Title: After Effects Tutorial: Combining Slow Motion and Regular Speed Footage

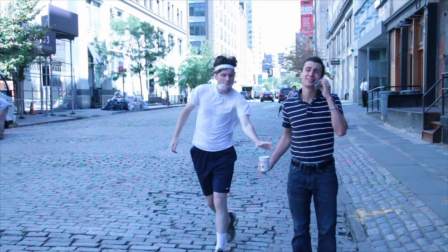(0:00)
Hello, this is a quick video on how I accomplished this shot.
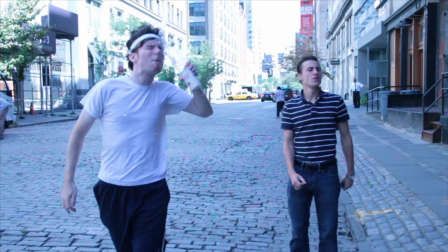(0:03)
The basic idea was just to have a person moving in slow motion take something out of the hand of a person moving at regular speed.
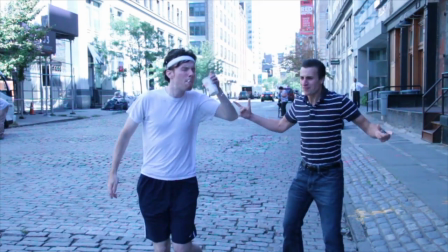(0:10)
This was basically accomplished just by compositing two shots together. This was the first shot.
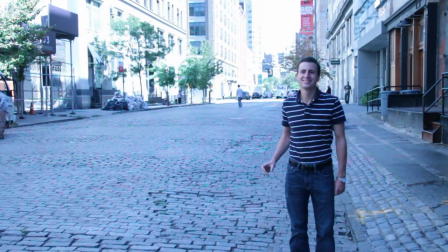(0:16)
It was shot at a high frame rate so I could later slow it way down. That's me running. It's my friend Zach holding the cup.
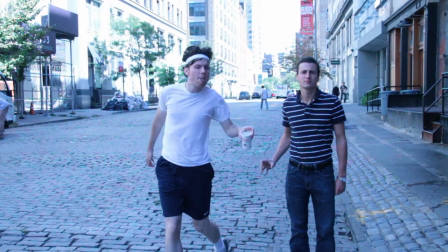(0:22)
He helped me out a lot making this video.
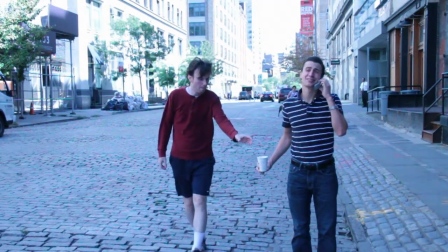(0:26)
Then we filmed Zach getting angry, which we just filmed at regular speed and just left at regular speed.
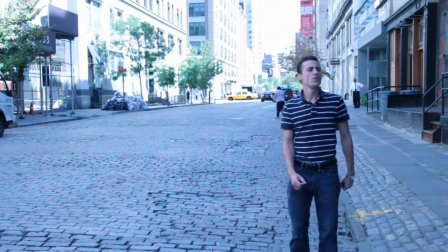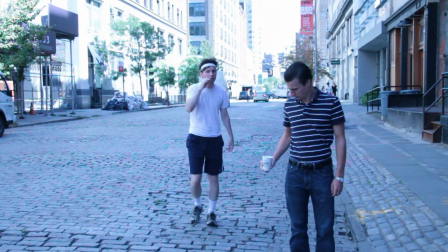(0:37)
We marked off where he was standing. I think we just drew maybe like a chalk outline around his feet so he would be in the same spot every time.
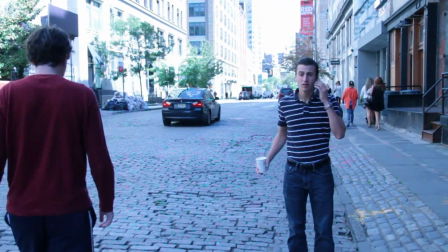(0:44)
He lined up the cup he was holding with his belt just to make sure it was kind of in the same area, like the same height and everything.
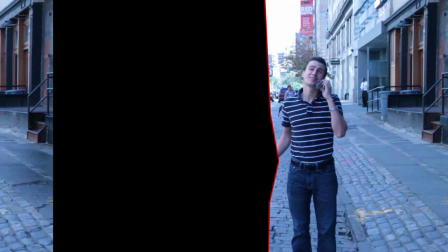(0:51)
Once I had two shots that I liked, I just did a real quick composite just to make sure everything lined up and the timing worked.
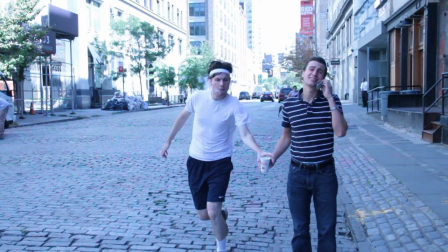(0:59)
And you can see it lines up pretty well even just with the simple masking.
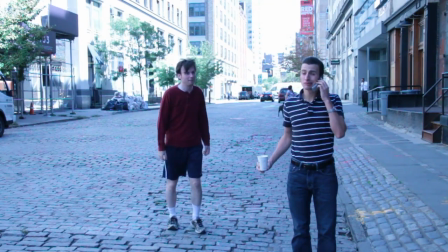(1:04)
Although one thing you can see in the original shot how Zach's hand is holding the cup is kind of swaying with his body as he's talking on the phone.
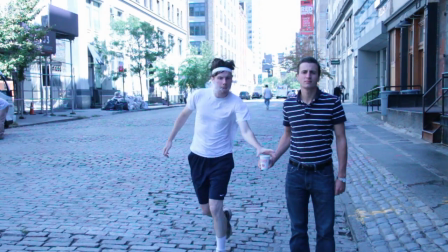(1:12)
While in the slow motion shot his hand is just perfectly still.
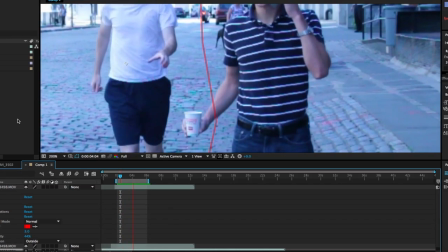(1:15)
So when you put those two together it has this kind of phony look where the top half of his arm is moving but his hand is perfectly still.
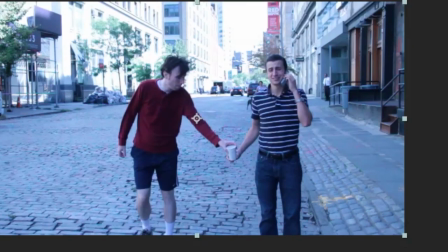(1:23)
I wanted this subtle movement that happens when he's talking so I knew the split screen mask wouldn't work and I would have to extend the mask all the way around
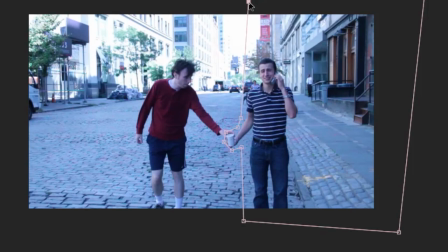(1:31)
his hand and this would later create a couple problems I had to work around but I'll get into those you know basically the
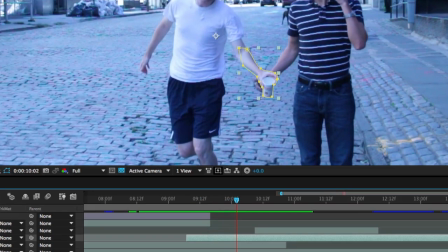(1:38)
trick of the shot is just that the cup switches at one point it's the cup from the normal speed until
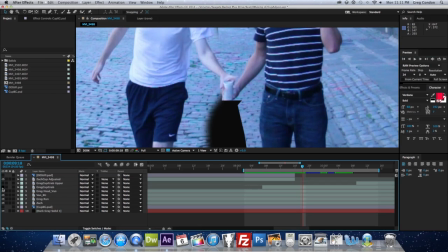(1:44)
I grab it and then it becomes the cup from the slow motion shot but because of the movement and other distractions,
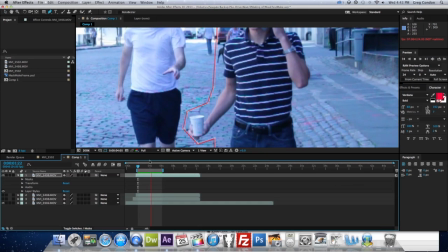(1:50)
you kind of don't really notice it. This was just a lot of masking, which I'll go into.
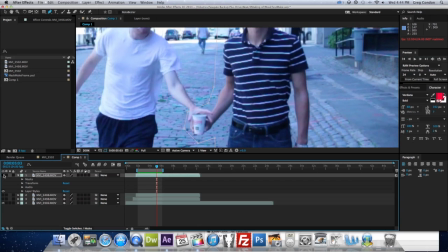(1:56)
First thing, with the extended mask, you see the cup Zach is holding doesn't quite line up with the cup I grab.
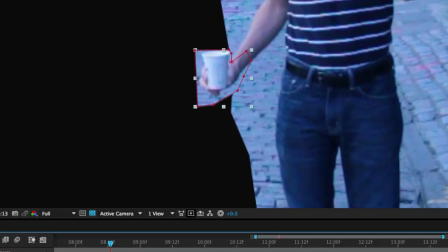(2:03)
So I had to copy his shot and make a much more specific mask of just his hand holding the cup, which I then just nudged over slightly until it lined up. So now I'm working three separate layers.
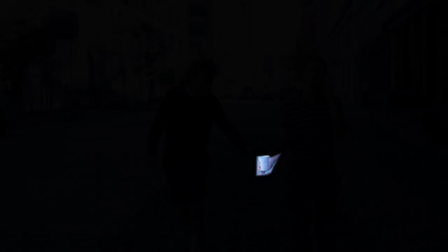(2:14)
I have Zach's hand at regular speed,
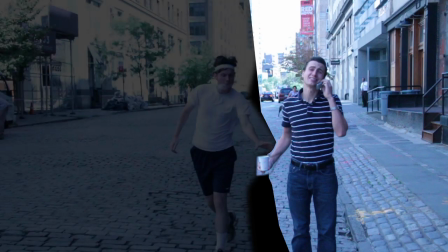(2:17)
just the footage I originally shot of Zach at regular speed, and then the slow motion footage of me on the bottom.
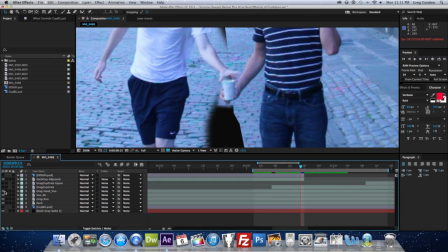(2:25)
It's kind of like one, two, three. Once I had the regular speed shot lined up, the cup lines up with where I'm grabbing it.
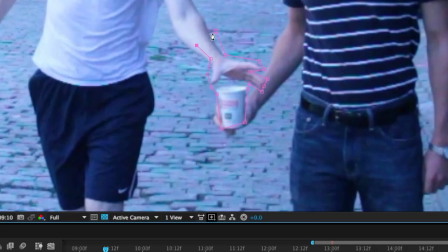(2:32)
I began to mask out my hand and cup of the slow motion footage. Again, I basically am working in three layers again.
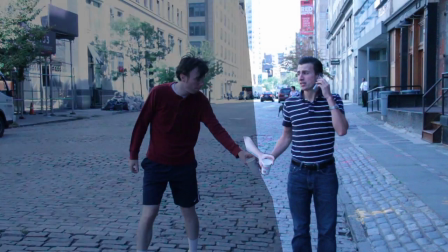(2:39)
Only this time it's my hand, then Zach at regular speed, and then me at slow speed again.
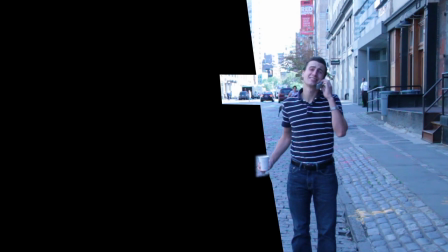(2:45)
So these are the shots by themselves, here is the regular speed shot with all the adjustments and masks.
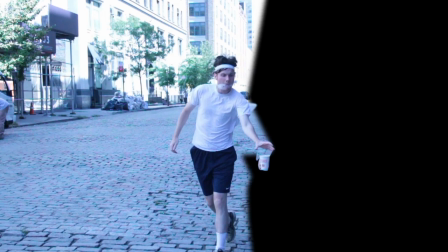(2:52)
Here is the slow speed shot with all the masks.
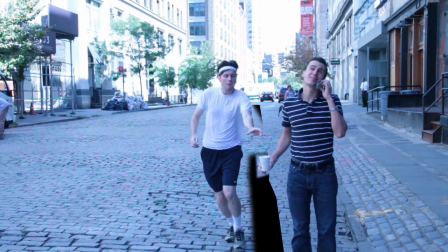(2:58)
And these are the two together.
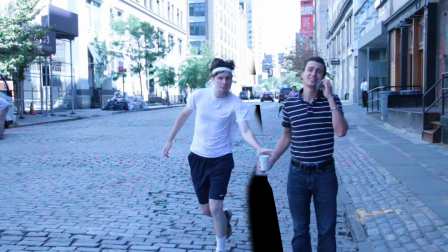(3:04)
Also I had a still the empty street that I put behind the footage just to fill in all these holes there.
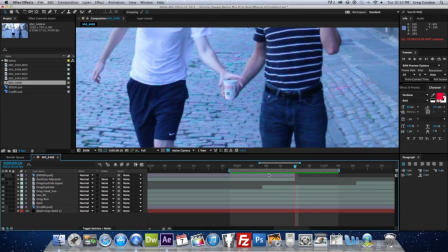(3:10)
The other issue is the Dunkin Donuts logo suddenly appears when I grabbed the cup. I wasn't paying attention, and I realized we were holding the cup two different ways.
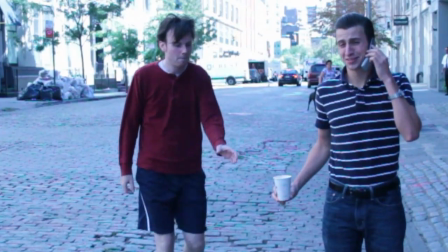(3:20)
The logo's facing the camera in the slow motion footage, but it's away from the camera at the regular speed shot, so when the cup switches, it's very apparent.
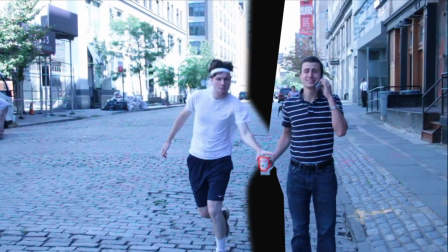(3:29)
So how I got around this, I took a still that had the Dunkin' Donuts logo on it and cut out everything except the logo.
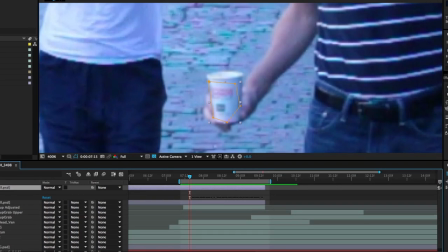(3:36)
Then I brought the logo into the regular motion shot and just basically animated it right onto the cup.
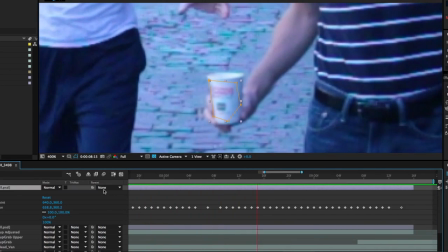(3:42)
I just had to set a ton of keyframes and match the slight shake of the cup so it lines up so it looks more fluid when it switches.
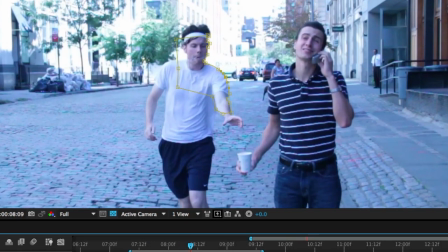(3:51)
So the last thing I had to do was just do a couple more masks. I drew a mask around my head for when a couple cars go by me in the background and
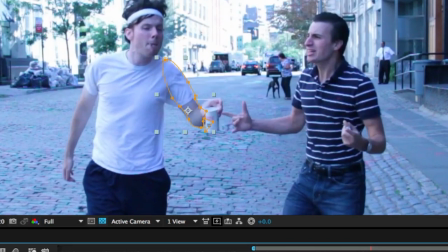(3:58)
then a mask on my upper arm and shoulder because of Zach's arms going by.
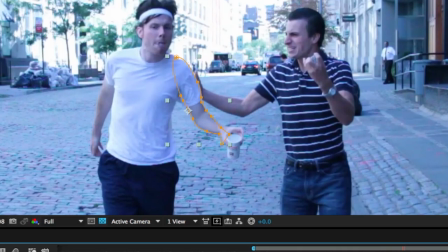(4:04)
And yeah, I just did those the same way, just with layers and masking and kind of the same thing.